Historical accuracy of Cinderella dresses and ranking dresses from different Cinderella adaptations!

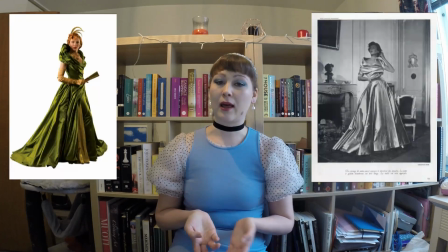(8:11)
Also, this adaptation nods to the new look as well and to the 1950s fashion,
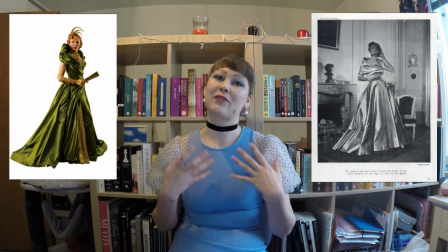(8:16)
which I love as it does remind us from the original Cinderella that came out in 1950. So I think that's a really clever way to add those both together again.
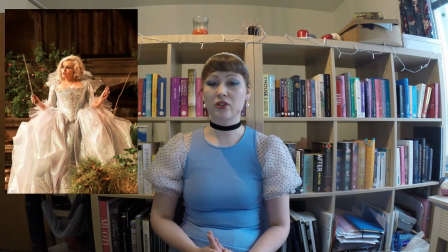(8:29)
There are also 18th century costume that is worn by the fairy godmother. But otherwise it's pretty clear that it's mixed with 1950s and 1850s, all of the costumes.
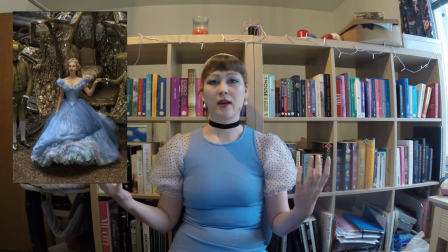(8:47)
So Cinderella's ball gown in this one, it's off the shoulder, and it has a tiny waist and huge skirt, and it's blue.
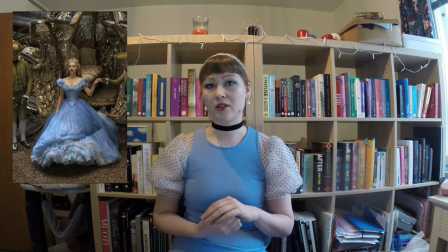(8:56)
This is important, it's blue because of the merchandising, and
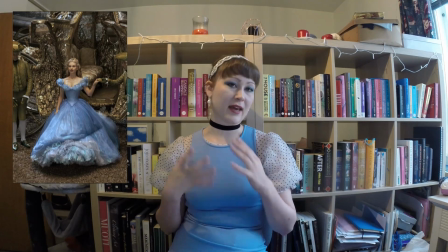(9:01)
we're thinking of Cinderella's dress as a blue, and that is why it is blue and not silver like in the original one.
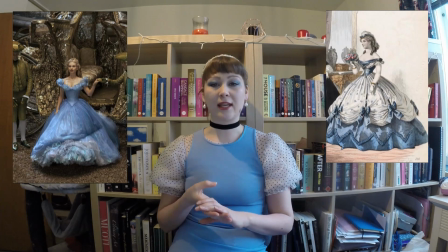(9:10)
The silhouette is very much 1850s with contemporary materials.
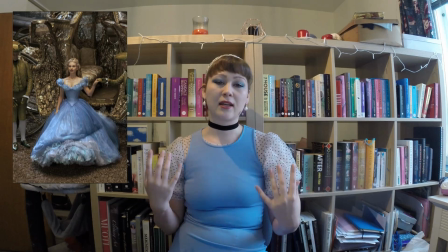(9:20)
The butterflies in her neckline is to represent her relationship with the animals, which is much more prominent in the 1950s adaptation than in the 2015 adaptation.
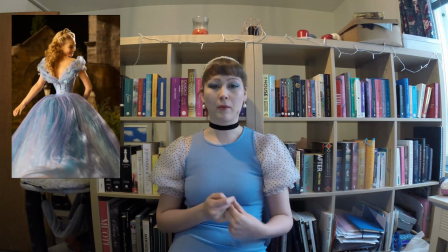(9:35)
It is often told that butterfly spends a lot of time as a worm and then turning out into a butterfly which lives only for one day. And this is representing that night, that ball for Cinderella, is that one night as a butterfly.
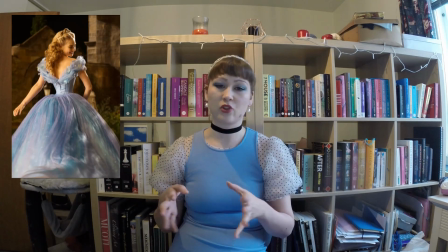(9:51)
Because she thinks that's the only time that she'll get to live as like a princess and be like a princess.
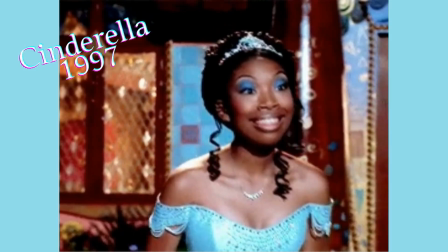(10:00)
Okay, let's move on to the Rodgers and Hammerstein Cinderella from 1997. So there's 3 different movie adaptations of Rodgers and Hammerstein's musical Cinderella. But I cannot go through all of them in this video because this would be quite a long video if I would go through every single Cinderella adaptation that there is. But I chose this one as I feel like this is the most known one. A lot of people have mentioned this when I asked on my Instagram what is their favorite version of Cinderella. So I chose to focus on this one instead of covering all 3. Musicals tend to have much more liberty with their costumes than other type of films, because in the universe of musical, people can just burst into song in any minute, and it is not to be weird, so fantasy costumes isn't such a reach for anyone. Again, we don't get a year that the film is set in.
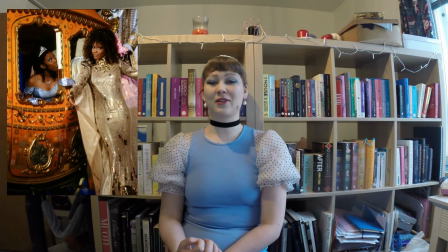(11:13)
For this one, we cannot even date it because the costumes are complete fantasy, really.
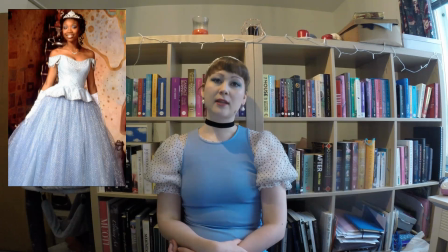(11:19)
The ball gown in a 1997 adaptation is made of blue tulle and very light blue satin with a lot of rhinestones. The bodice is off shoulders and it has peplum. It is very clearly inspired by the 1950s Cinderella,
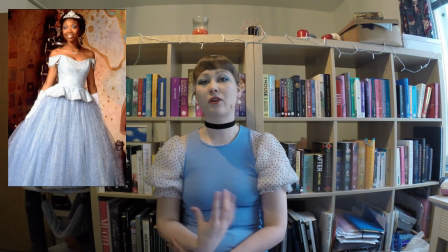(11:37)
and she's also wearing gloves like the original one, Disney's original one. But still, it is clearly a contemporary adaptation of this dress. It also has 2 different tones in the dress, just like the Disney's original one.
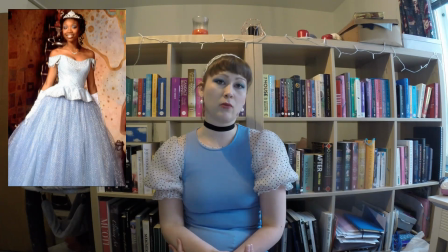(11:56)
So it is very similar to Disney's original one, but in contemporary way. Next one is Ever After. When I did a poll on my Instagram which Cinderella movie is their favorite, Ever After was a clear winner. It seems like this one is most of your favorite.